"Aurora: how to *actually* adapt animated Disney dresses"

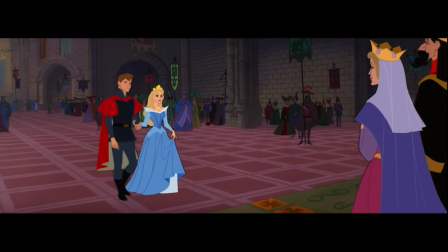16:21 This is actually why the collar of her dinner dress finally matches the court dress of the animated version because she's visiting a castle instead of living in the woods.
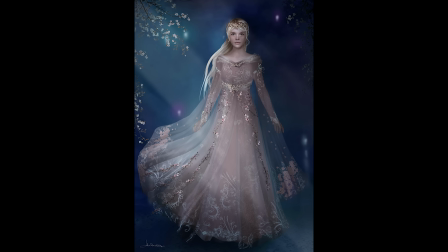16:30 I do like the gold detailing that is in the concept art of this pink dress better but it does make sense to cut that out so that her simplicity contrasts Queen Ingrith's opulence.
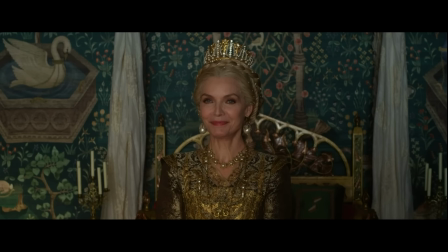16:41 The more she stays with Ingrith, her dresses become more unnatural and constricted.
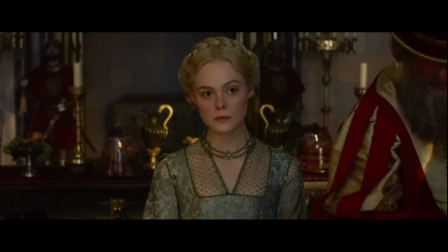16:46 The fabrics become stiffer, the colors become darker, and the necklines higher.
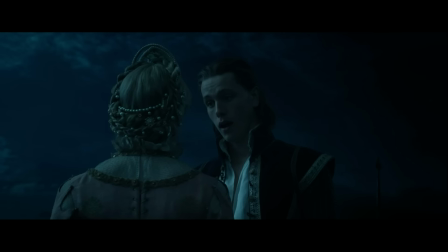16:51 Her hair is tightly wound and no longer flowing and free. She starts to wear the gold and pearls that are iconic to Ingrith.
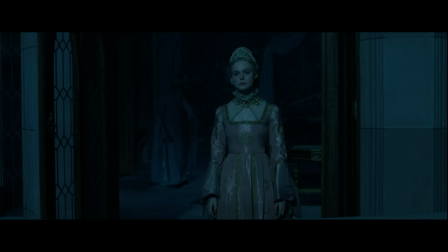16:58 There is no simplicity or whimsy. This contrast highlights the discomfort she feels in this life.
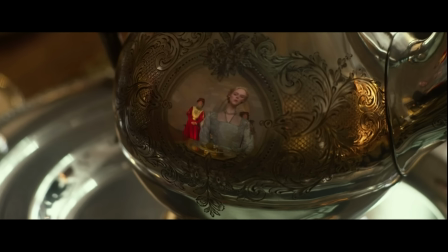17:04 Ingrith's influence and emphasizes the difference between magic-made garments and man-made ones.
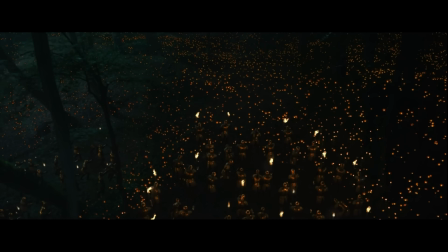17:10 Much of this movie is about the destruction of nature by humans, and in this case, Ingress.
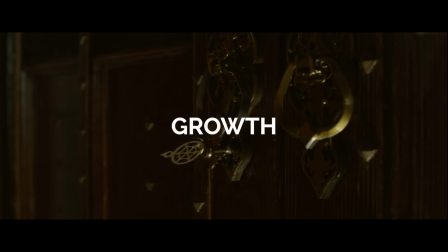17:16 But for the final act of Mistress of Evil, Aurora's outfits show her growth.
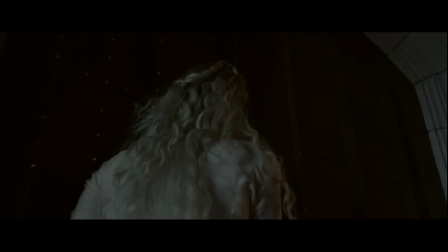17:21 She wears a basic shift or undergarment, which looks like a nightdress during the battle scene.
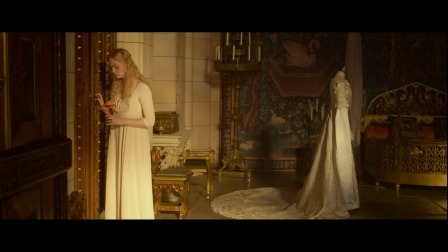17:26 At first, very similar to the first pink dress, I didn't like this choice because I thought it was really boring.
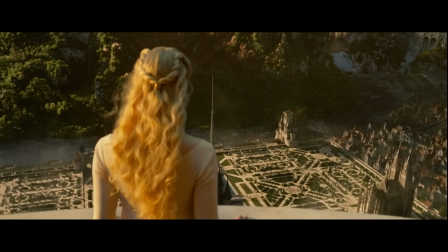17:32 But this simplicity and shedding all those outer layers represents her starting to come back to her simple roots.
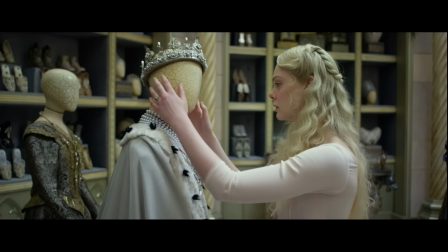17:39 Her hair is down, there's no excess of details or jewels.
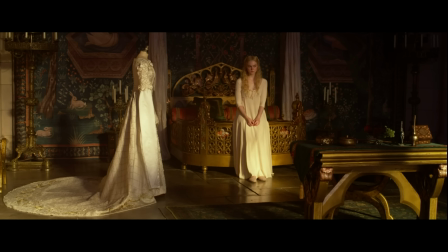17:43 This is right before she was going to put on her wedding dress and she was going to put on Ingrith's dress, so not doing that symbolizes her not choosing that life.
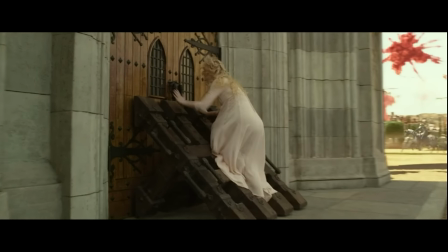17:52 Plus she's also sleeping beauty, so a night dress during a battle is kind of iconic. In the end, this dress is transformed into her wedding gown.
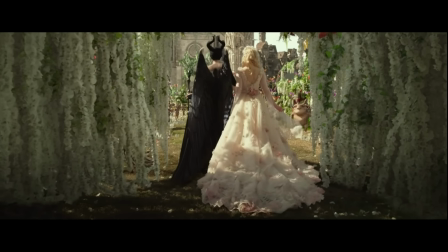18:00 The wedding dress is a representation of Aurora's full return to nature. I do not think that this dress gets enough recognition.
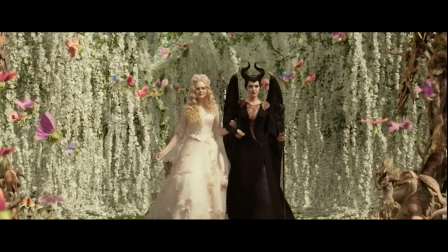18:08 There are six different colors and layers of chiffon and hundreds of handcrafted flowers,
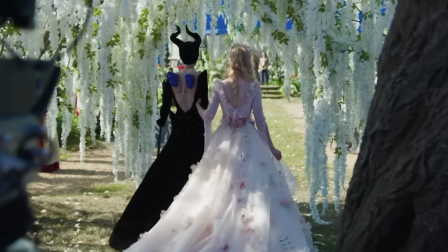18:14 all to represent a wild flower field. Specifically, the train is so beautiful.
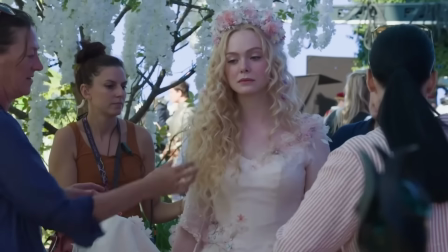18:21 On this dress, there's actually no jewels, no beading. Everything is very soft and delicate.
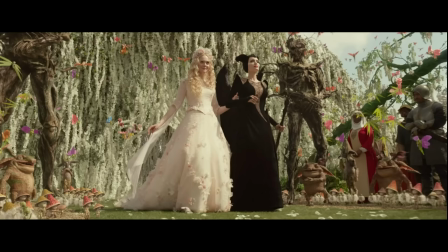18:28 And of course, as an homage to the animation, the dress shifts in color until it settles on her iconic blue the one thing that i don't love about this
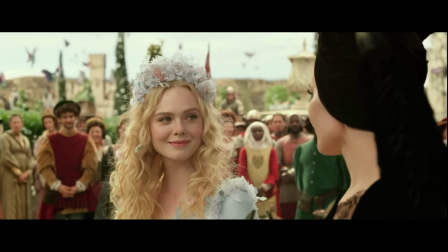18:36 dress and this is very similar to what i said in my cinderella video but when they changed the color of it to blue they
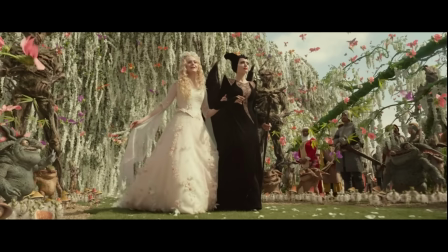18:42 made everything blue which i think takes away from the detail and dimension of the original dress because in the original version the dress is sort
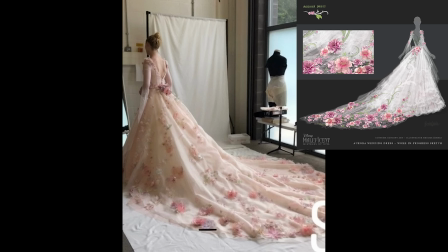18:51 of a white color and then the flowers are pink and they stand out against the white but in the blue version everything is a very similar shade of
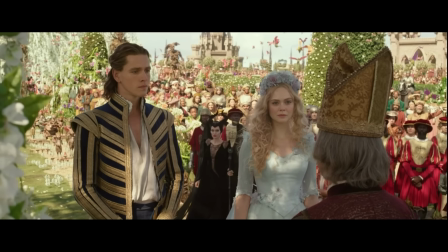19:00 blue so you lose that dimension. And can I just say that Prince Philip's wedding outfit is so underwhelming.
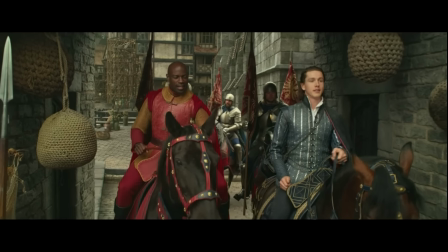19:07 I really wish I had recorded myself watching this movie because I was so annoyed at Philip.
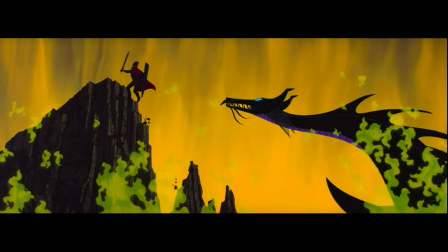19:14 He does nothing in this movie. He didn't even stand up to his own mom in the end. The animated Philip was out here fighting dragons, singing, and waltzing.
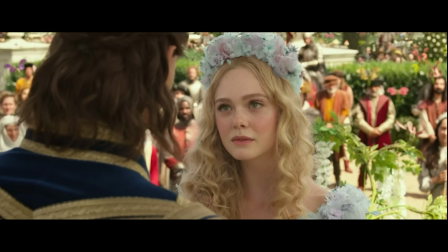19:23 I like my Disney princes to have dimension, Aurora can do better. Hi, this is me from editing.
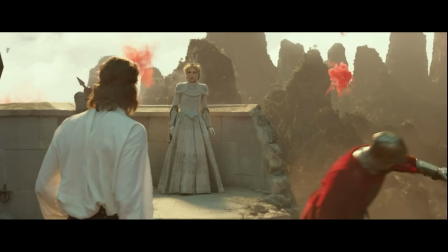19:28 So I realized that Philip does actually stand up to his mom. There's like a whole one minute scene of him doing this, but you know what?
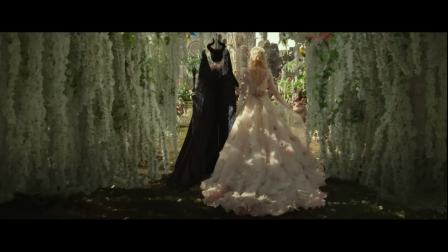19:37 It's still not enough. I still think he's kind of boring. Her wedding dress though is so much better than Belle's.
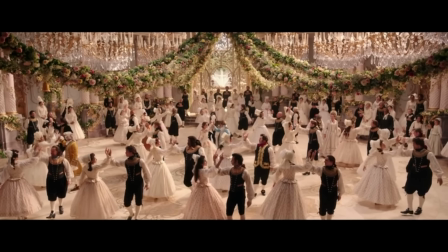19:43 And even though I don't not like this dress, I think this dress is actually really beautiful. I just don't think it makes sense for Belle.
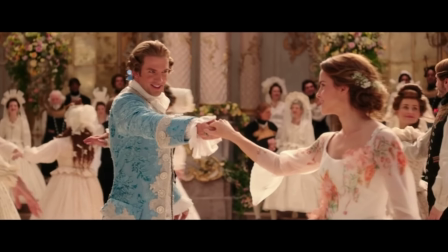19:49 For example, the flowers I feel like should be roses at least. But maybe this is a certain French flower.
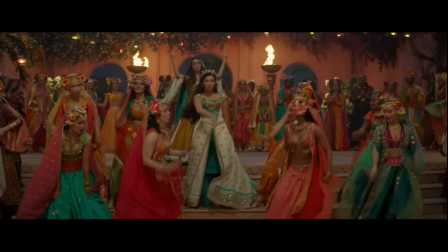19:54 I'm not sure. But jasmines. I mean, okay, this is so much better in the Broadway play.
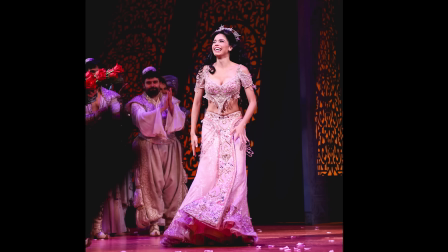20:00 I mean, look at this. This is so beautiful. I love the purple, the little tassels.
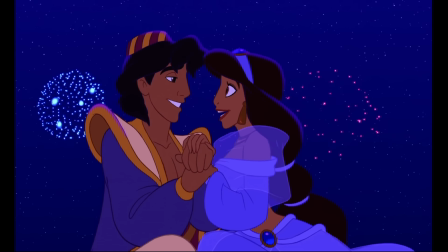20:05 I don't know how we went from this beautiful purple gown in the animation to this pretty great rendition in the play to this.
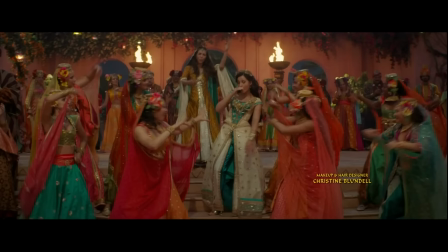20:14 I don't even, I don't know. I don't know what this is and it just makes me so sad.
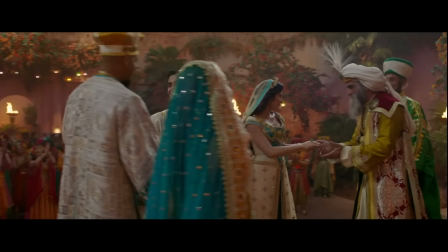20:18 But I actually really want to know what you think because I know a lot of people really love Jasmine's dresses and I don't know what people really think of Belle's
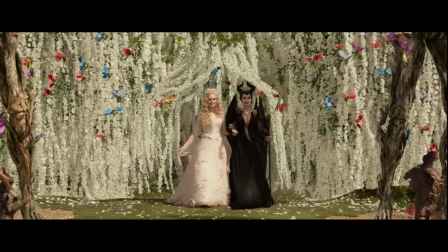20:25 wedding dress or do you even like Aurora's dress because I will fight you if you don't I'm just kidding aside from Aurora's dresses
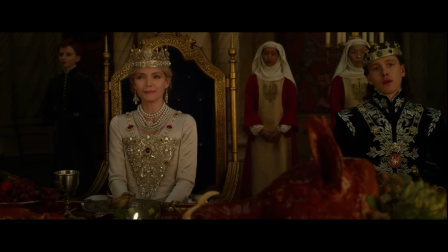20:31 and Maleficent and Ingrith which I think also have really good costume design but don't you think that the surrounding costume and set design in the second
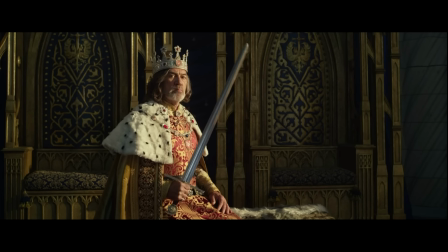20:40 movie declined so much I'll give you an example Look at how sad this king's outfit looks versus the king in the first movie.
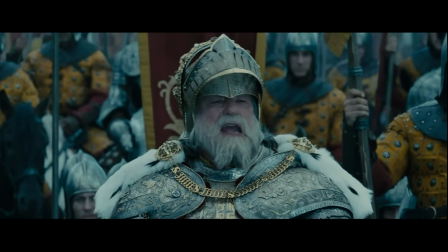20:49 It looks so weathered and worn and truly authentic.
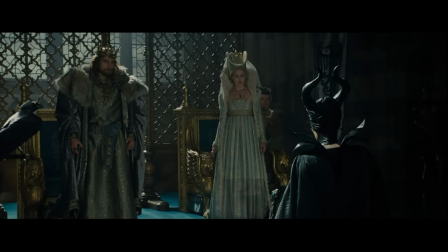20:52 And then there's King Stefan who looks immensely regal in this robe and all his furs.
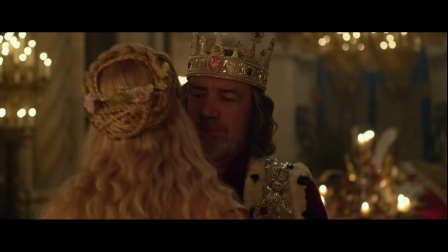20:58 But this other king in the second movie feels so cheap in comparison.
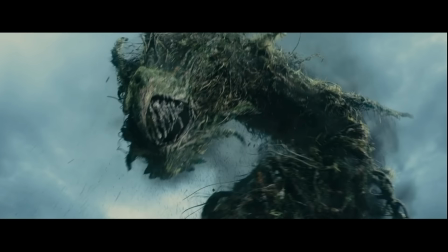21:03 The first movie looks so cinematic.
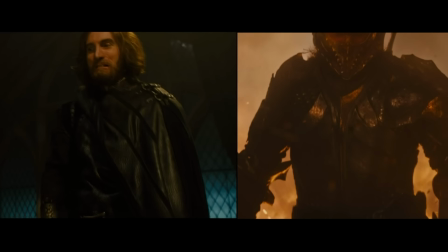21:07 Like look at these shots of King Stefan as he descends into madness. this shot of Aurora's bedroom,
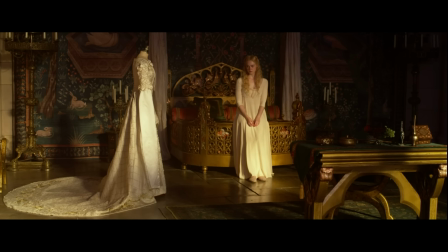21:13 which again, I think this room looks a lot better than the room in the second movie, plus all these ominous shots of Maleficent.
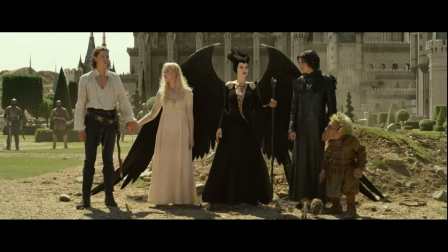21:19 The second movie is so bright and less intense. It's missing that cinematic flair.
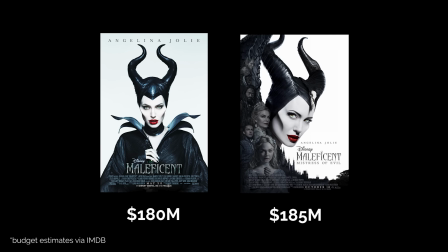21:26 It's also strange because both movies had roughly the same budget.
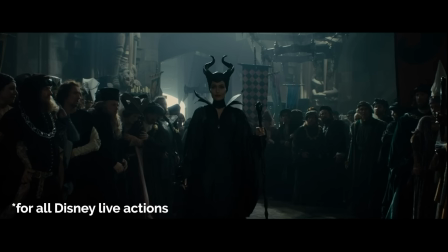21:30 I really think something happened in 2017 or something where they decided to
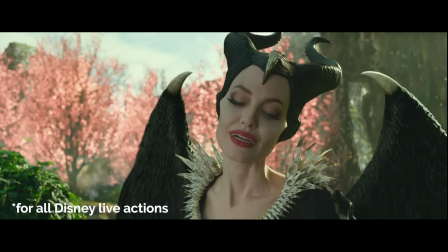21:36 deprioritize a cinematic look and instead go for something more cartoonish.
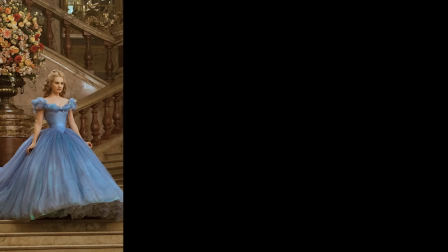21:41 Perhaps they wanted a standardized style for all these movies because Cinderella and The Jungle Book and Alice in Wonderland and Maleficent, they all look very different.
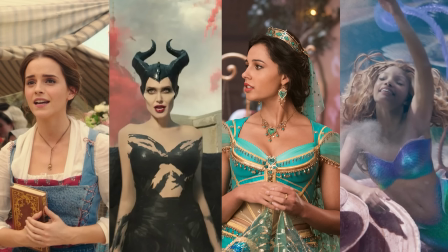21:49 And then if you compare the later movies, they all look very similar. But I just think that this style looks so much cheaper.
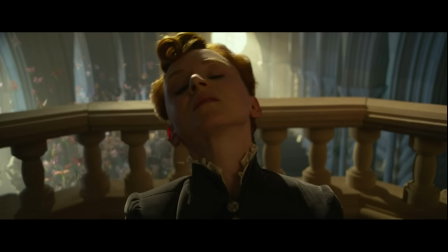21:55 I don't know. That's just me. I'd love to know what you guys think. Maybe I'm just crazy.
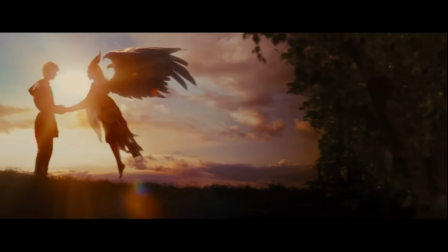21:59 I also might be bitter because I just don't really like remakes in general, but I do admire Maleficent's movies because they are different stories.
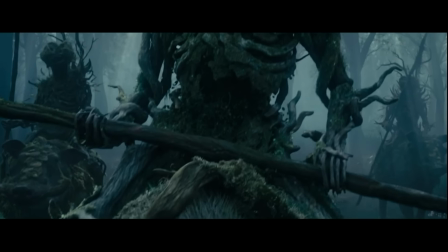22:07 I think this is pretty deserving to have been made as a movie but if you are going to do remakes and do them in live action the most exciting thing
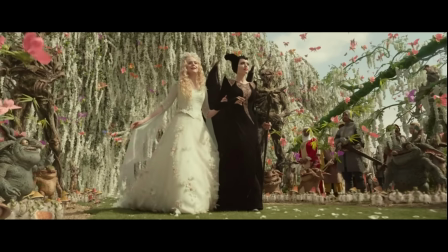22:15 you can do especially for princess movies is to make realistic magical princess dresses and bring childhood dreams to life.
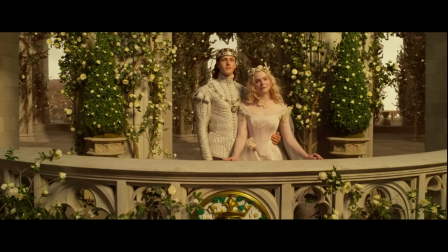22:24 I would be so excited to do that if I were making one of these movies. I think Aurora's dresses do that so well and it's a shame people don't talk about them as much because maybe if there was more of an uproar about it, Disney would make dresses like this again.
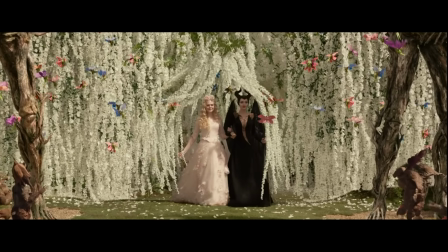22:36 But who am I kidding? Probably not. Let me know what your favorite live action princess dress is.
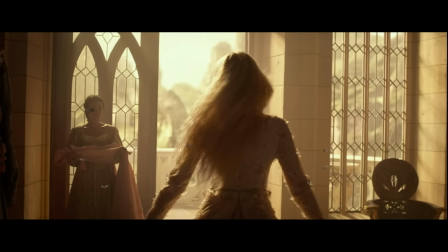22:41 Even if it's one that I don't like, I love hearing different opinions. Have a good night, guys.
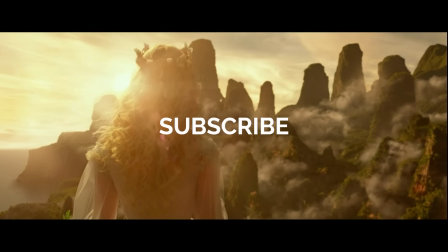22:46 Get your beauty sleep. And thank you so much for watching.